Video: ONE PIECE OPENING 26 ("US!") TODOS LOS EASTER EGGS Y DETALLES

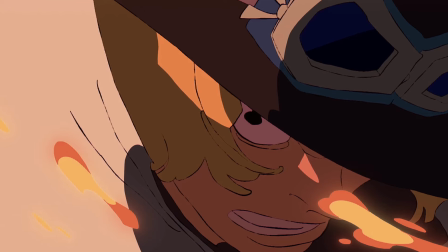11:57 Hasta vemos a Sabo poner la misma cara y postura que en un panel de ese capítulo.
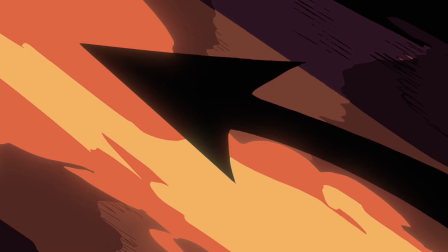12:01 Además, esas llamas son atravesadas por una flecha negra, el ataque que le hacen a Cobra y a Sabo, supuestamente el propio Im.
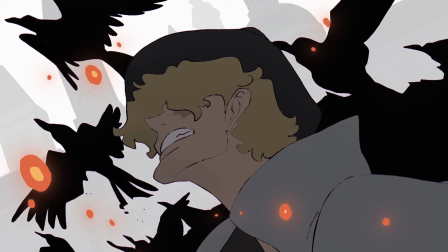12:11 Esos cuervos que salen detrás de Sabo representan el ataque a Mariyoa por parte de los revolucionarios,
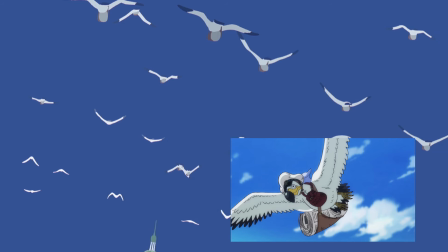12:17 especialmente Karasu, y se transforman en gaviotas blancas de News Co. en representación de las grandes noticias que surgieron del level 10 de este año,
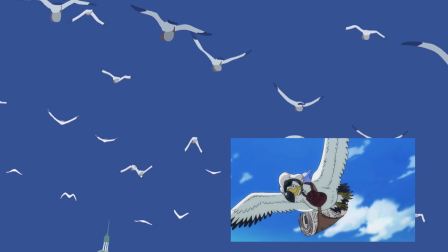12:25 eventos que veremos en este arco que está iniciando. Pero las gaviotas no están volando sobre cualquier lugar,
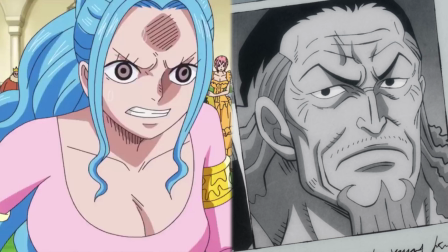12:32 lo hacen por los cielos de Arabasta ya que su familia real ha sido la más afectada por estas noticias y cosas que pasaron en la tierra sagrada.
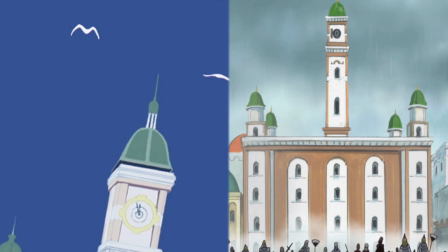12:40 Se nota que es Arabasta porque esa es la torre del reloj donde escondió la bomba Crocodile.
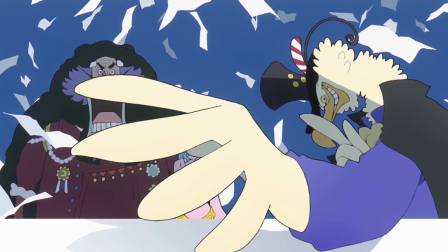12:47 Nos muestran a los tres personajes que están en el cuartel de Nusko, Morgans, Bibi y Wapol,
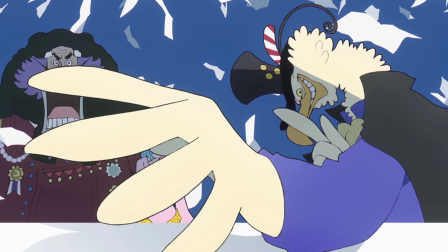12:53 pero Morgans está haciendo el gesto de silencio con una mano, mientras que con la otra tapan los dos reyes fugitivos,
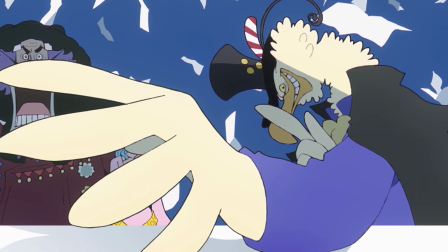12:59 como si estuviera ocultando el secreto.
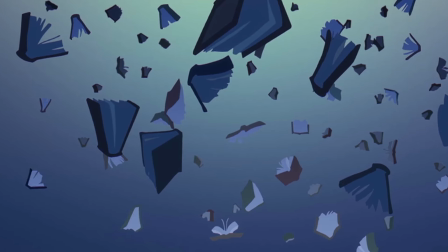13:03 Vemos los libros de Oara cayendo porque fueron tirados al río para salvarse las llamas y la Basterkoll.
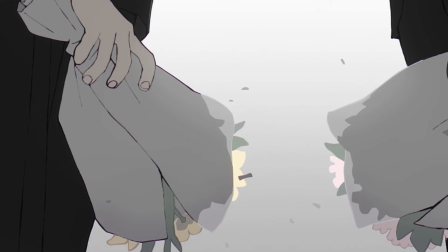13:09 Después salen dos personas de espaldas con ramo de flores, que resultan ser Vegapunk y Dragon, viendo lo que había quedado de Oara.
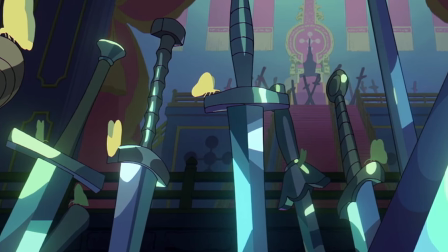13:18 Y pasamos a las espadas clavadas de los reyes que juraron la altaza al trono vacío,
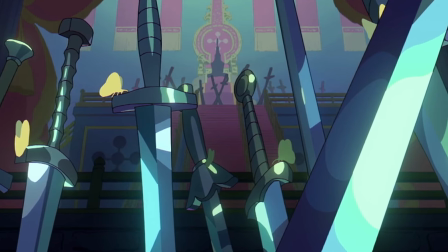13:22 donde sale sentado Inmu al fondo, y una mariposa en cada una de ellas,
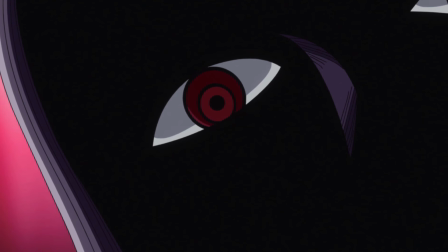13:27 pues la mariposa se asocia a Inmu y él tiene bajo su control a esos reyes y sus respectivos países,
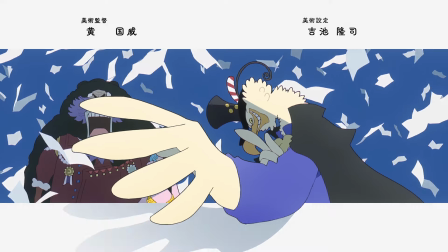13:34 los cuales pertenecen al gobierno mundial. Las bandas superior e inferior de la imagen se van volviendo cada vez más y más oscuras,
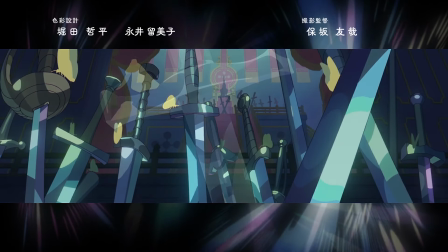13:43 pasando del blanco más puro al negro porque las imágenes van siendo más temibles y malvadas,
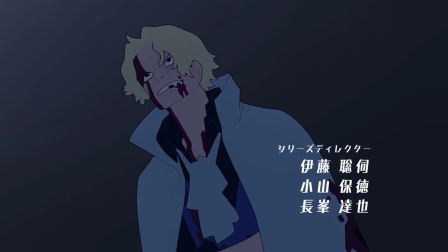13:49 Hasta terminar en un sabo malherido Tras haber escapado el Gorosei Pero la oscuridad del fondo Le está superando
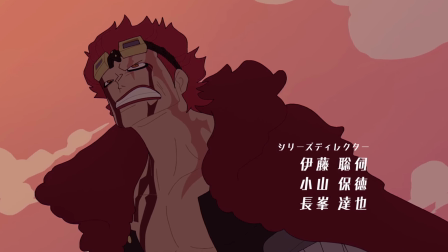13:57 Kit también sale muy herido Pero él tiene tonos totalmente rojos En parte por su pelo y por sus ropas Pero también por su contrincante
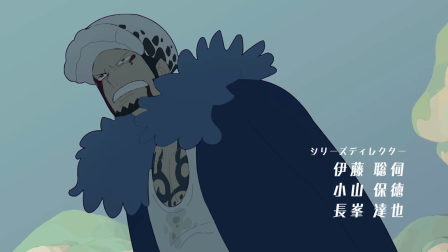14:05 Shanks Apodado el pelo rojo Con Lo el tono es azul como su ropa Y el mar que tendrá importancia En su pelea con Kurohige
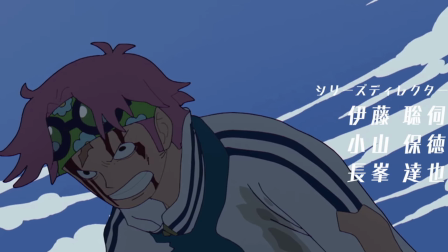14:13 Y Kobe al menos tiene el cielo espejado Y acaba levantándose con luz en la cara
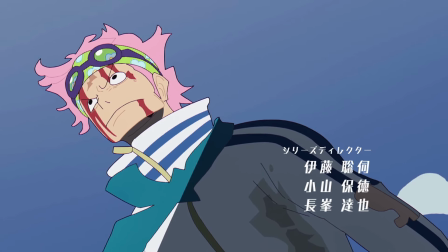14:18 Simbolizando que le saldrá todo bien y escapará de sus captores Ya sabéis de sombra el
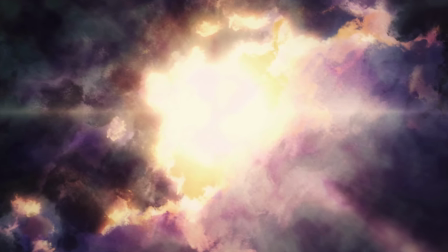14:23 significado de la luz del solo en One Piece el audiovisual Más que nada porque lo repito a cada puto vídeo
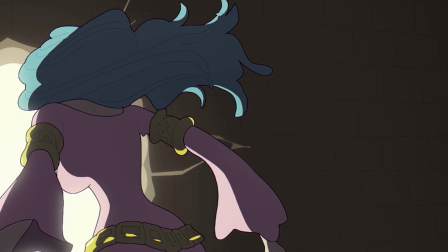14:29 En resumen, la libertad y la esperanza Justo lo que necesita y se encuentra Vivi en ese agujero de la
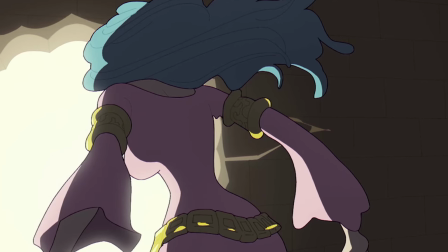14:35 pared Que le permite escapar de una sala totalmente oscuras Sale a la luz, a la libertad
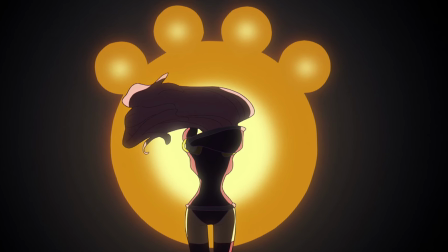14:43 Ese agujero de luz y esperanza nos lleva a Bonnie mirando la burbuja con los recuerdos de Kuma la cual tocará.
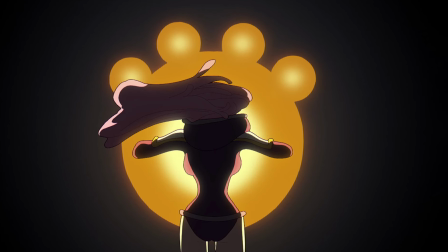14:50 Esa burbuja es la única luz que se mete en una sala oscura ante la supernova.
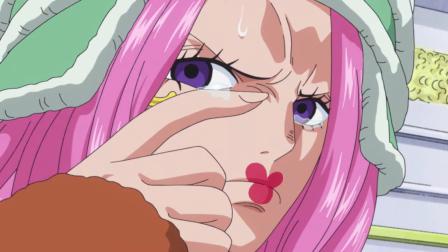14:54 Una luz que contrasta con el fondo negro donde no hay nada porque Bonnie estaba ciega y obcecada en vengar a su padre,
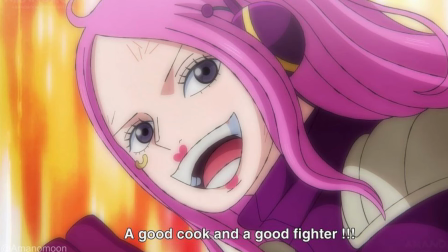15:01 pero esas memorias le dan iluminación a su camino a seguir porque ella sabe toda la verdad y desde que la vio está de mejor humor con los demás.
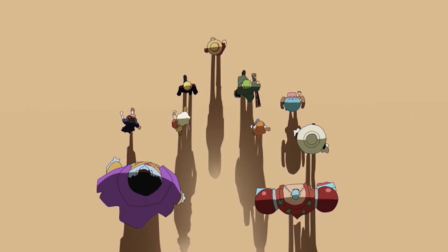15:09 Salvo con Saturno, claro. Terminamos con el sombrero de paja caminando hacia el sol.
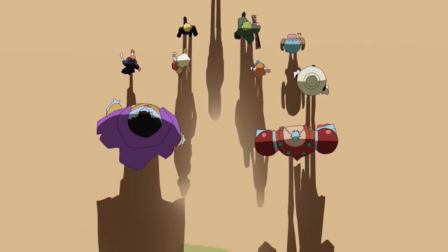15:14 Se no opta porque tiene las sombras a la espalda,
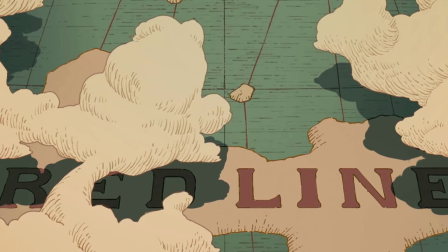15:17 y con un par de imágenes muy simbólicas e interesantes en tonos EP con un estilo como si fuese un dibujo antiguo o de leyenda.
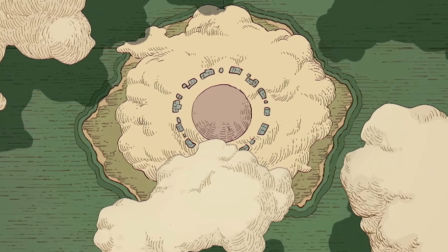15:25 Está en Het visto el del cielo y parece el símbolo del sol con el que reza Nanika o al reino antiguo.
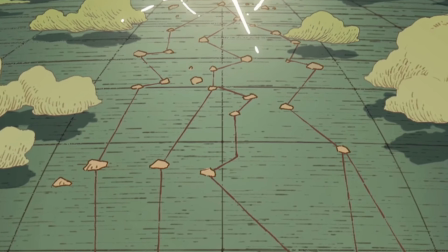15:31 Eso para pasar a un mapa del nuevo mundo con una luz muy brillante en el horizonte,
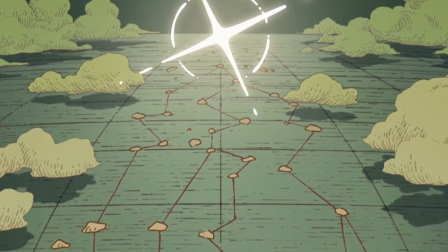15:36 como si fuese el sol saliendo con el amanecer del mundo, pero sobre todo remarcando el destino de Lomenguara,
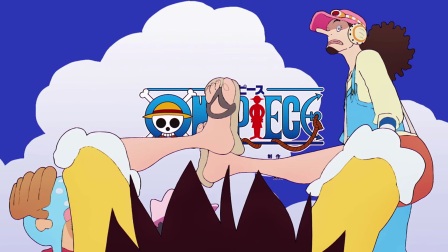15:42 la isla de Loftail. Y como he comentado antes, el opening termina con Luffy tumbándose para decir su sueño.
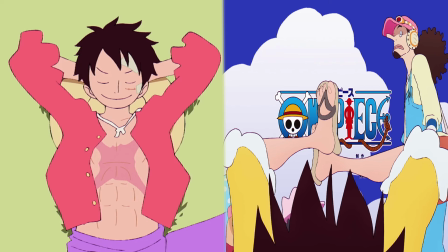15:50 Es exactamente el mismo momento desde dos puntos de vista distintos.
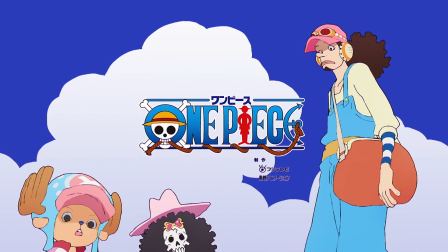15:54 El principio y el fin de la aventura y de One Piece son los sueños, en concreto el de Luffy.